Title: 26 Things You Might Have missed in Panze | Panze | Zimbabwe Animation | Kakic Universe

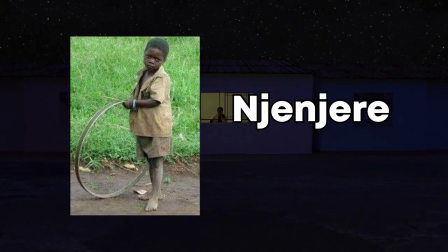702s
The njenjere is a homemade toy that some Zimbabwe children play with where they control the wheel with a stick, often racing against each other or simply driving it themselves for amusement. but the boy showing at the scene
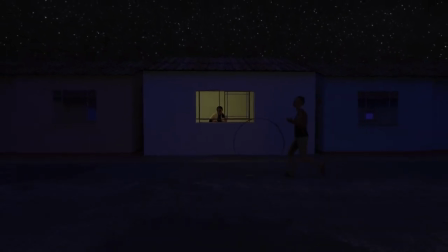714s
playing with it isn't only there to illustrate he's words he is playing with it at that hour outside when most people are locked up in their homes and the streets are empty safer for him is there will be no risk of getting
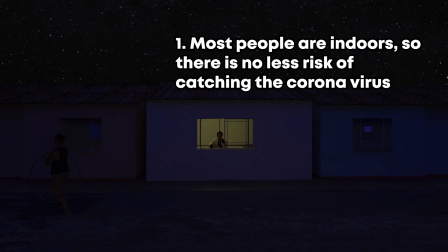729s
infected by the virus from anyone but also he has the cover of the night to his side making it easier for him to play outside and
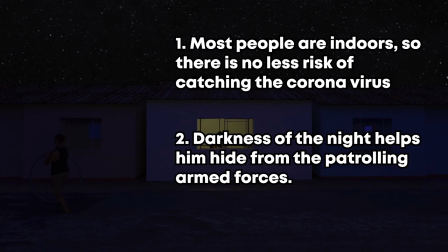737s
hide in the case that he encounters patrolling armed forces number 22 it's up to god now
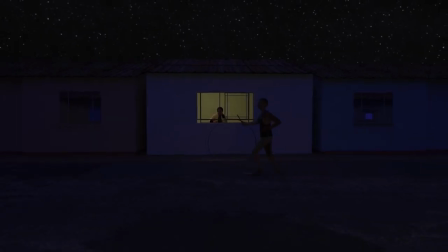745s
the final words of the poem are a
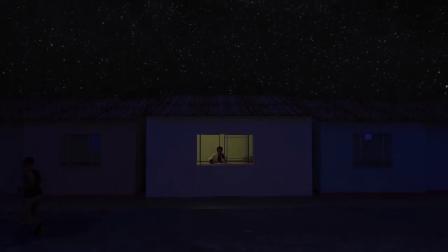752s
prayer asking god to intervene and the camera enforces this by looking up to the heavens number
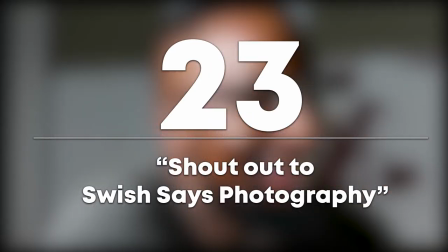758s
23 shout out to swish says swish says photography is the photography brand of a mutual friend of both Kuda and He He. He was the official photographer at the KKQ Universe official launch.
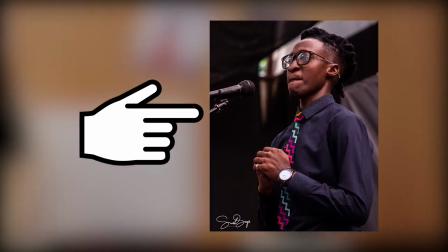771s
He is the one who took this picture and he is also the one who took the picture of He He performing at his birthday poetry bash.
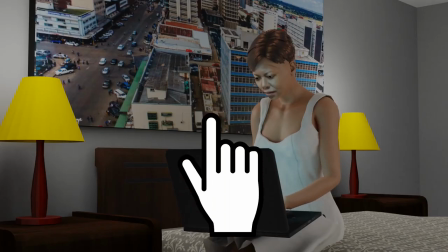779s
And guess what? This picture? A portrait of his as well.
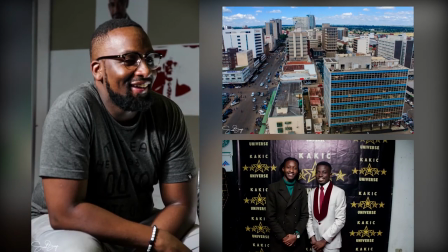783s
This was just a subtle shout out to Swish for excellent work and to encourage him to keep going.
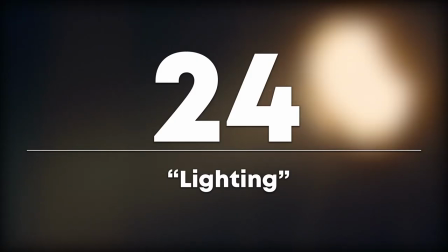790s
Number 24, Lighting.
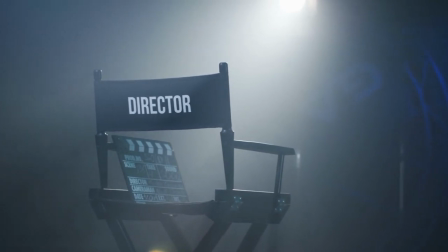792s
The director uses lighting to not only control or convey the mood of the scene, but also show progression and time of day.
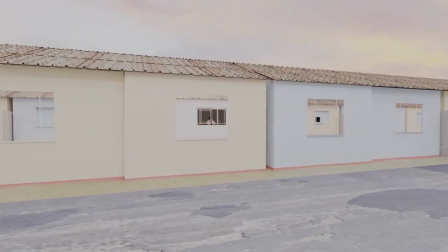800s
When the story starts, everything is all nice and bright as he talks about the good times and how he misses them,
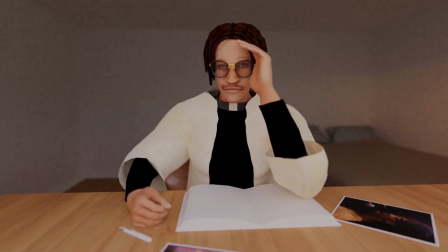805s
how he misses his girlfriend, her touch, and the beautiful dreams he has of going outside and all of that.
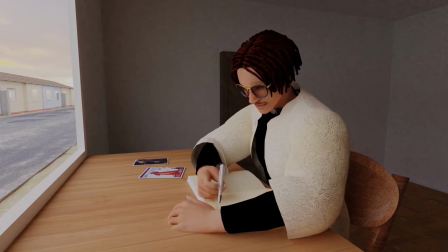811s
But as the story starts to get more intense and the subject becomes grimmer,
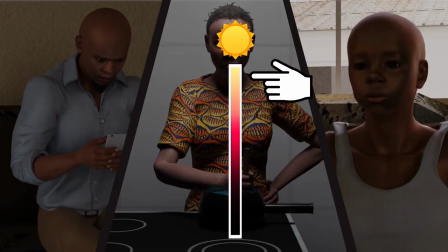817s
the lighting starts transitioning from that bright and sunny feeling and starts getting darker with the red tint until it's just black and dark.
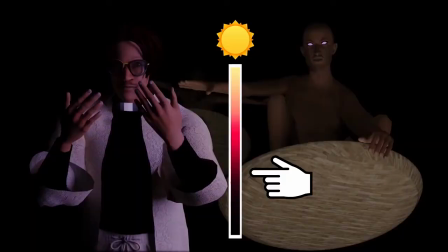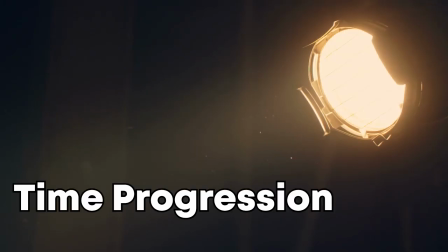831s
Lighting is also used to show progression and time of day.
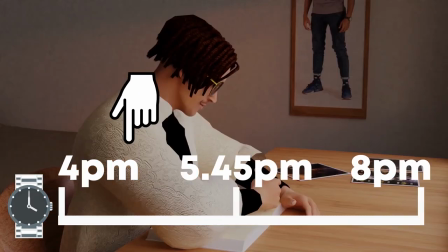836s
It starts off at around 4pm and gradually time passes to sunset and then nightfall.
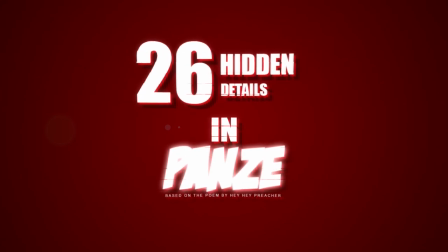843s
Now, we know we promised you 26 hidden details.
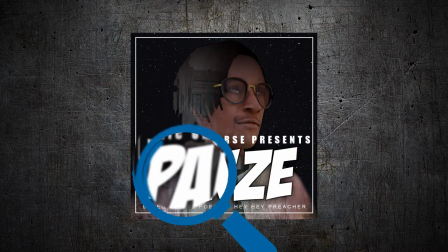848s
Now it's up to you to find number 25 and number 26. Number 25 is between these scenes.
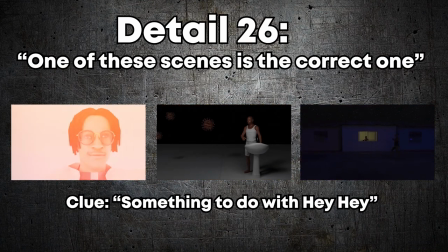855s
Number 26 is between these scenes. First person to find both details wins.
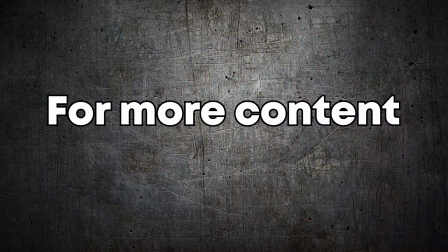862s
Bring your answers and comment in the comment section. If you want more content, then visit our website for behind-the-scenes footage.
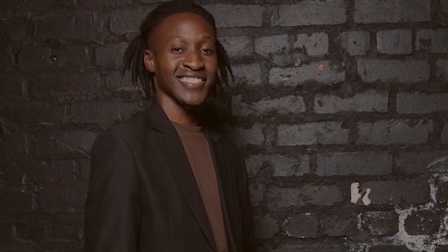872s
an interview with Heihei on what inspired him to write the poem, and much much more.
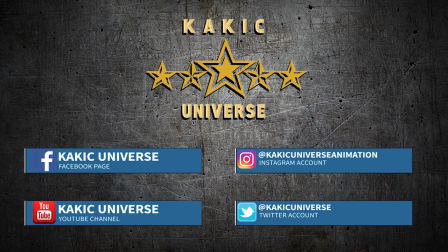877s
Follow us on social media, like, comment and share. We are KK Universe.